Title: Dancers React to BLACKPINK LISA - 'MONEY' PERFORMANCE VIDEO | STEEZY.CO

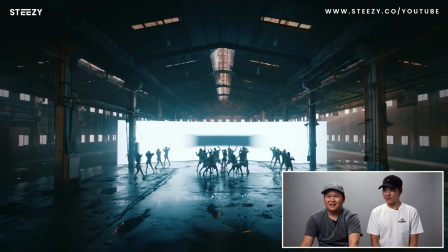(4:03)
It's the dynamics too, it's like the boom boom into a swing I love the way that feels,
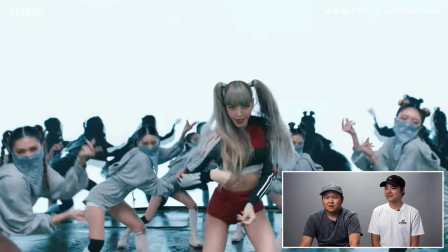(4:10)
that it feels, that it feels, keep on falling for me. Great use of blocking. Wait, hold on.
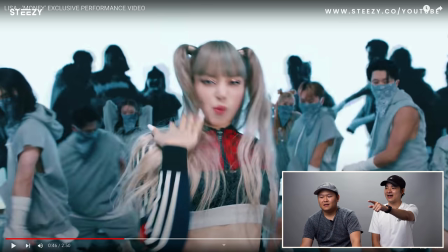(4:16)
Are those dancers on the LED screens in the back? Yeah, those are dancers in the LED screen.
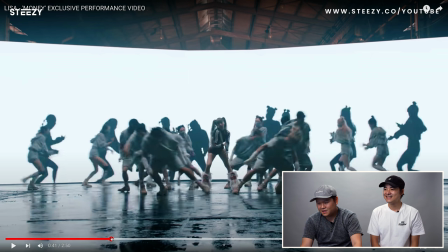(4:21)
And I'm curious because I think they're the same dancers. Because we have the braids, braids, the little buns, buns. So I think they had those dancers in only the back row repeated again. What a cool like it it makes it feel like a shadow, but it's too choppy to be a shadow They're just sitting on a couch somewhere like yeah, bro hear me out We need more people more but we spend all our budget On Lalisa!
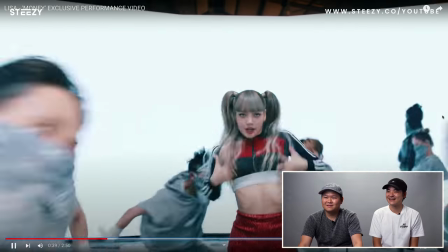(4:55)
That's crazy.
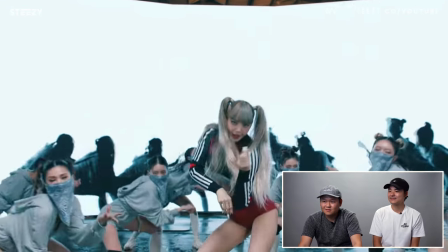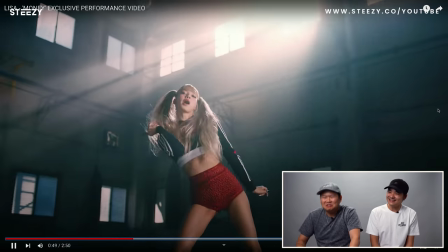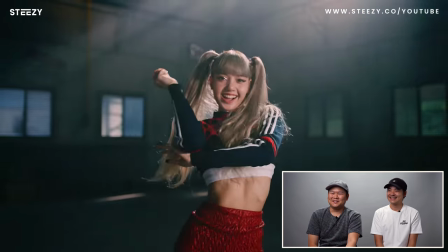(5:09)
With the go-go boots too? What an interesting costume choice.
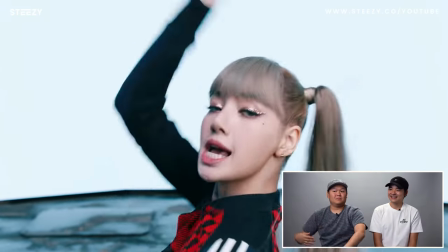No dude, I can't with that part. I laugh every time. It's just like, what does she ever do to you?
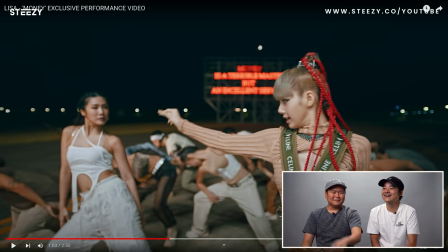(5:29)
I love it! I love it! The way she's looking back at her tune like So sad!
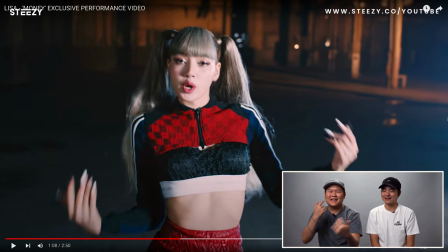(5:41)
The eyes, the eyes, right? It's exactly what you're saying. Look away. She knows.
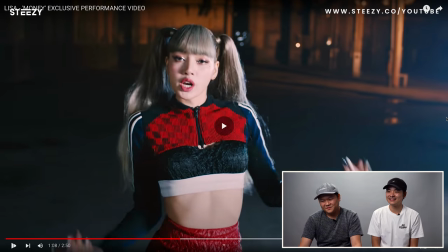(5:46)
It's powerful. She knows. That, okay, this is I think a great example of using the right shot at the right moment.
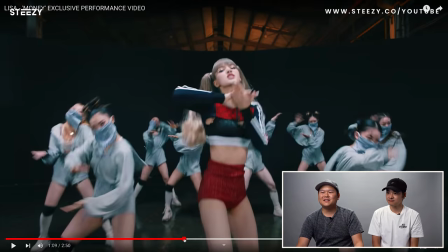(5:54)
That circle is, that's not a cool move, but just because she was so close and it highlighted the screen
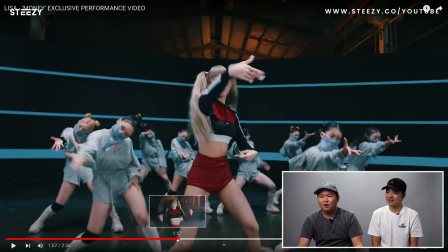(6:03)
Right and then oh background dancers
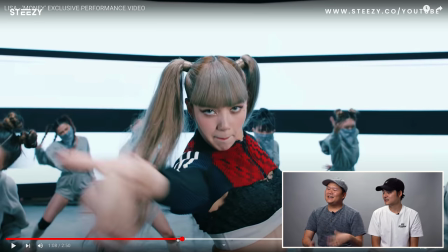(6:07)
They're doing the circle too, but they're highlighting so she gets around the screen and everyone else gets the support She just like keeps eye contact with the thing real seriously I look so gross on my I look spiderweb Like this choreography wouldn't translate on stage at all. But it's like very effective in a video. It's upper body, right? And then we have these people squatted around her.
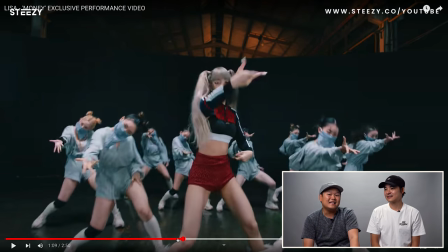(6:31)
I think it could look cool, but there's gonna be a lot of cleaning that needs to be done in order for it to be like super effective, right? Yeah, it's definitely like, this is beautifully built for the camera. There is one thing right before when, I think when this section started.
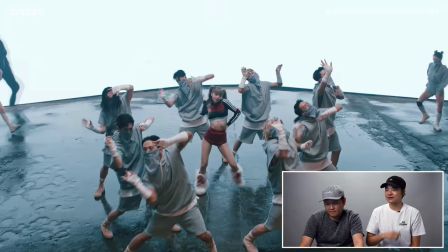(6:45)
Yeah, there's something that I just noticed where they're like...
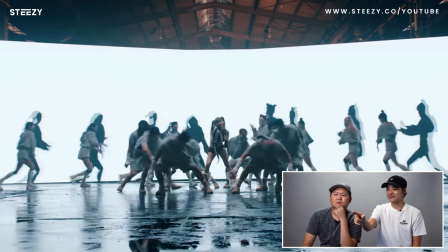(6:50)
Oh, right there. Great shot.
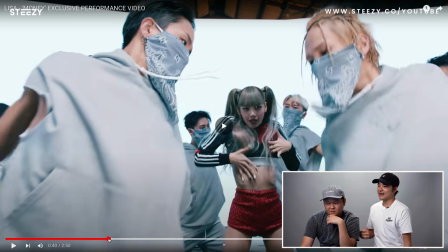(6:52)
It's like, it zooms in and then they go up and right on feels, they drop and feel it and then run back out.
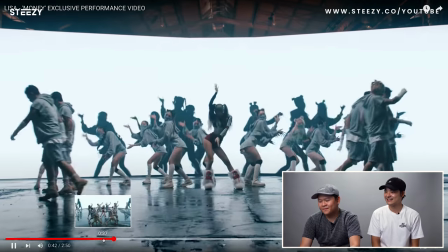(7:00)
It's just like this nice little like U wave motion that transitions. Yeah, and not only that, it's... they're doing what works really well in dance and shooting dance videos, which is cutting on motion.
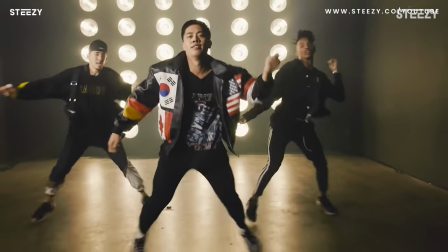(7:15)
Cutting on motion. Big motion is how you hide a cut, right? And so if I were to be like this, you're going to want to cut the shot right around when I'm hitting this point so that you can see me finish this move.
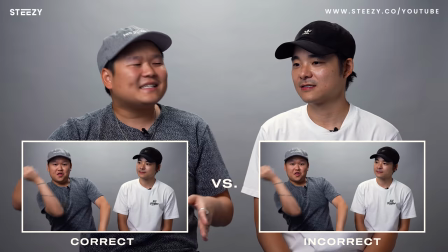(7:28)
Otherwise, if you cut right when I hit here, it takes like two or three frames for the human eye to catch up. And it's going to look like you're like, whoa, why did he just jump? What just happened? So they're effectively cutting dance here.
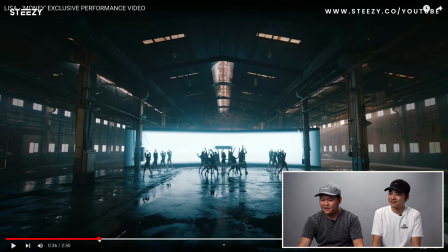(7:39)
Interesting. Matters. Also, I really do like this formation work right here, right? We have Blooming out from the center. We got Lisa there, and we got these two beautiful lines out there, right? Although I will say they're definitely off. Look at this. There's all the space here and all that space here. But it's okay. It's just nitpicking.
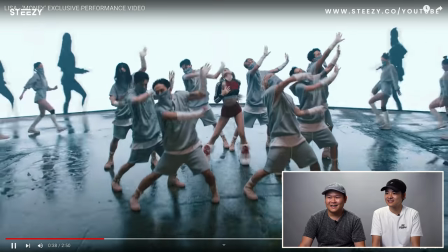(7:58)
Mm. Going into the chorus. And then Lisa's hips.
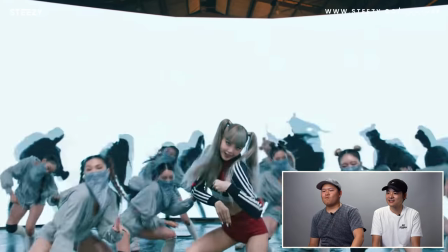(8:04)
Her silhouettes. Mm-hmm. What?
Dollar bills.
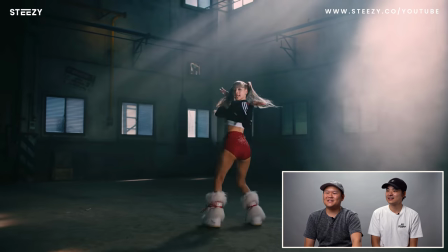(8:12)
Great moment for a cut. Good emphasis. The look away.
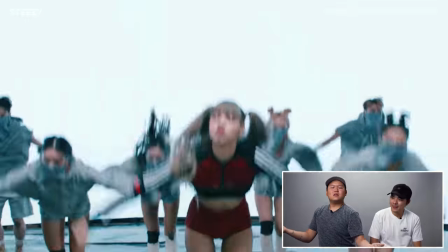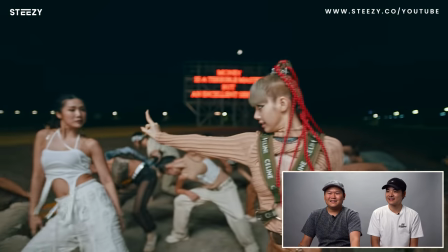(8:25)
Great cut. Great cut. Ooh. Shut up, girl.
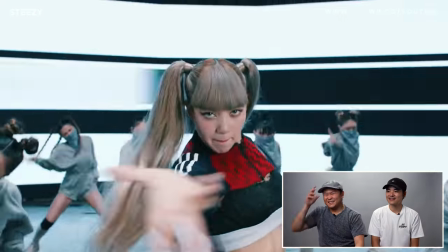(8:31)
Look away. Circle.
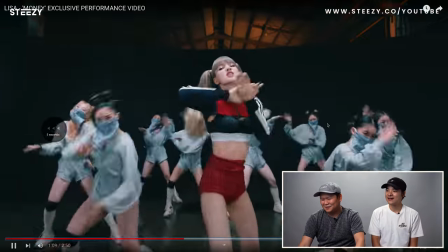(8:35)
Boom! Just a little pop? Did he just add a little pop there? The track, yeah.
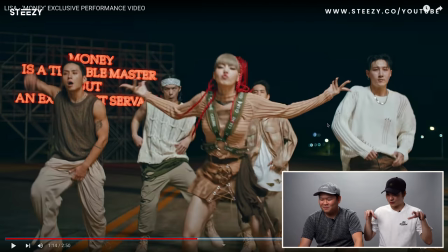(8:41)
The pop and then the piano. Every time. It's so simple but so hyped.
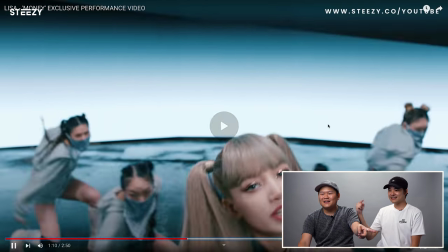(8:50)
Oh! Transition! Look at that! She walked out of frame! Into the other frame. Yep. See, they thought of these things. It matters. Their transitions are so good. If you want to be a great dancer for music videos or someone that works on music videos You have to think about things like that. Like how do you transition between the scenes?
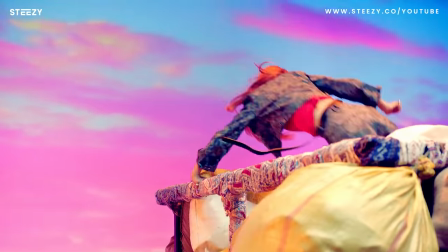(9:10)
That's like that's why we keep talking about like Blackpink's videos something about it Whoever or whatever team keeps working on these things.
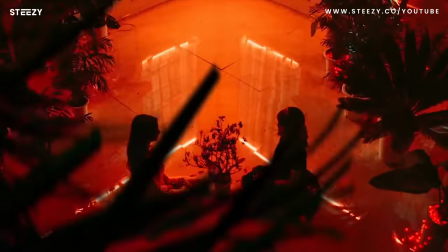(9:16)
They're just so good at transitions. They're really thinking through. So good
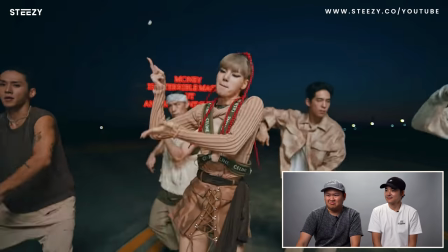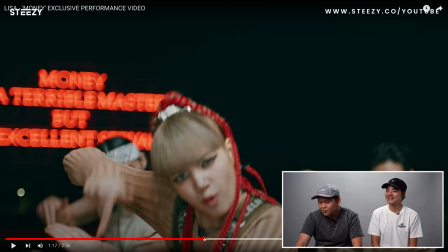(9:27)
I want to take a look at that because I think I want to see like what each person is doing. Uh-huh.
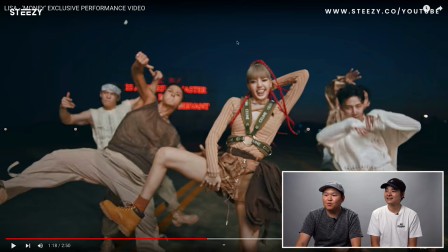(9:33)
Let's see. So Lisa's really well framed here, right? No one intersecting her. With the like she leans and is really into it, too. Oh, you know, I bet you this was like this was set.
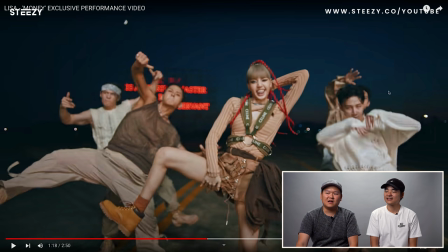(9:45)
They had like you're gonna cross, You're gonna make an X you're gonna cross over obviously the cameras not in the right place to see their crossover But I think those are all very intentional shapes, you know again the facials and performance Love love the hand placement to just like it's deep,
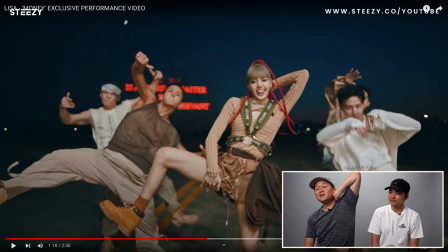(9:59)
you know boom like this elbow isn't even to the side It's up here and then it's like a straight line all the way across Yeah, the shapes the shapes matter when you're dancing if I were to take a picture or freeze frame does it look cool? Yes, this does
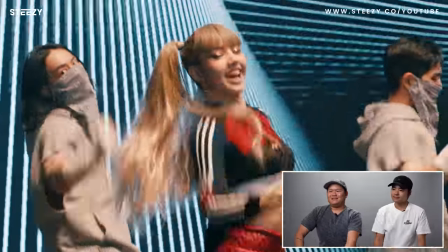(10:17) I saw your picture do the money dance. I just made a honey dance. When the stars
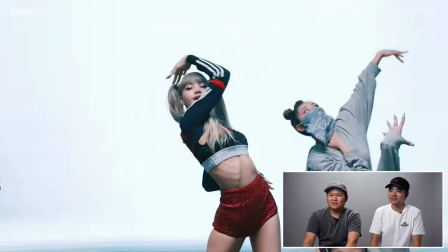(10:21) say- Yo,
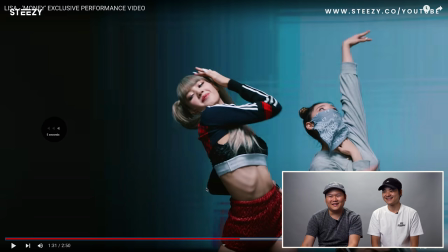(10:32) y'all- Ooh!
Hold, hold, hold. I love that one, but these fingers- the finger right here- Yeah.
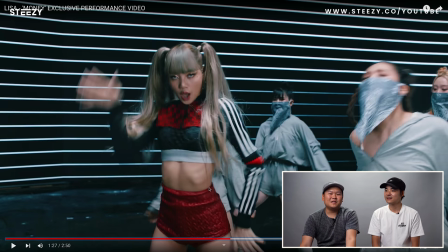(10:37)
That middle finger, it's like- it's such a small detail, but it's what makes it elegant. Look at her middle finger for this one.
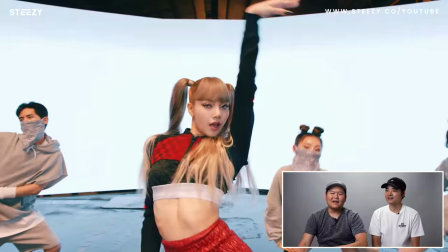(10:45)
Trace. Light-tow. Across the whole body. That is like- Yeah, you see the- the little, like, shape of the hand. And you feel like that that was made for that moment. She doesn't switch between the frames there She wasn't like I'm gonna wipe at this point.
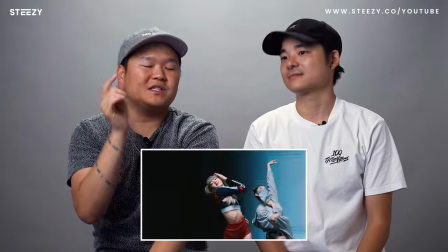(10:58)
I'm gonna do a finger at this point She kept it as if that was like this is very important because the music change Yeah goes so soft so drifty so dramatic.
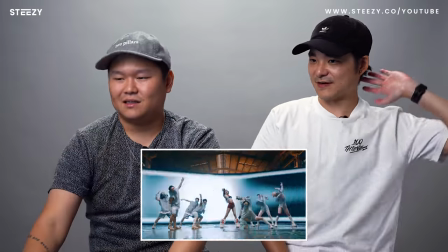(11:06)
She's got to keep that delicacy. This is really effective It's always the elbow across. Yeah, you like thread your head through it I do get tired of people going like over the head stuff sometimes, but this is built for a moment So that's why I really love it.
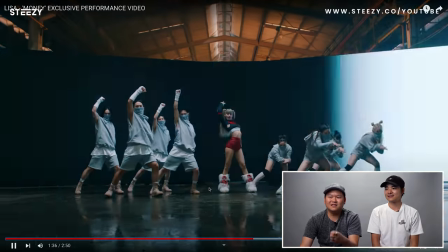(11:18)
It works. Yeah The initiation is similar.
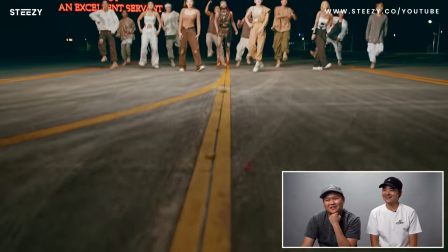(11:23)
The initiation! Boom! That's hectic. Wait. Oh! Hold on.
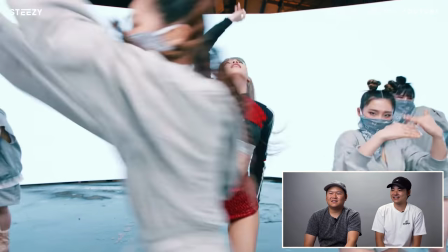(11:32)
Boom! Into a level change. Wait, that transition with the double lines?
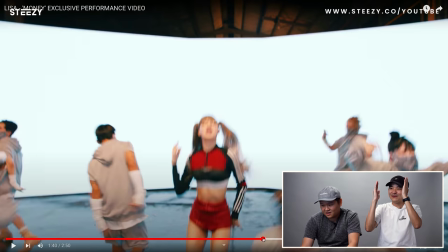(11:40)
Are those lights? On the roof into the road? Did you see that?
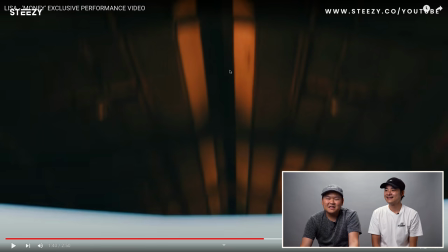(11:45)
It's, yes, but it's like... Did they get this location is like, you know, what's gonna be dope? You know what's gonna be cool? The ceiling if we light it this way is gonna look like two lines on a road I don't know how like did they they definitely had the foresight they went up and they whipped up for the other one
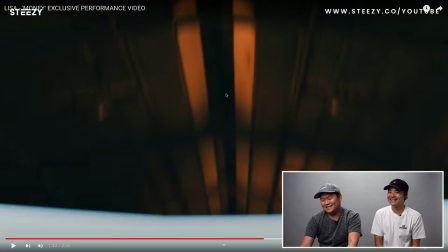(11:59)
The set designers are playing 4d chess Yeah, 4d chess here Mwah Eugh It just it makes sense
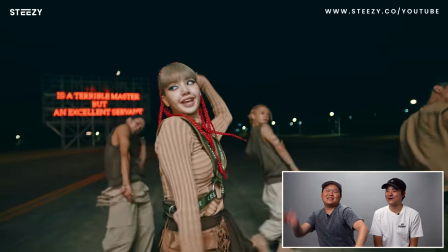(12:09)
Woohoo Dude I love that Bum bum Hold on, like The chorus that's the that's the moment that keeps sticking in my head this like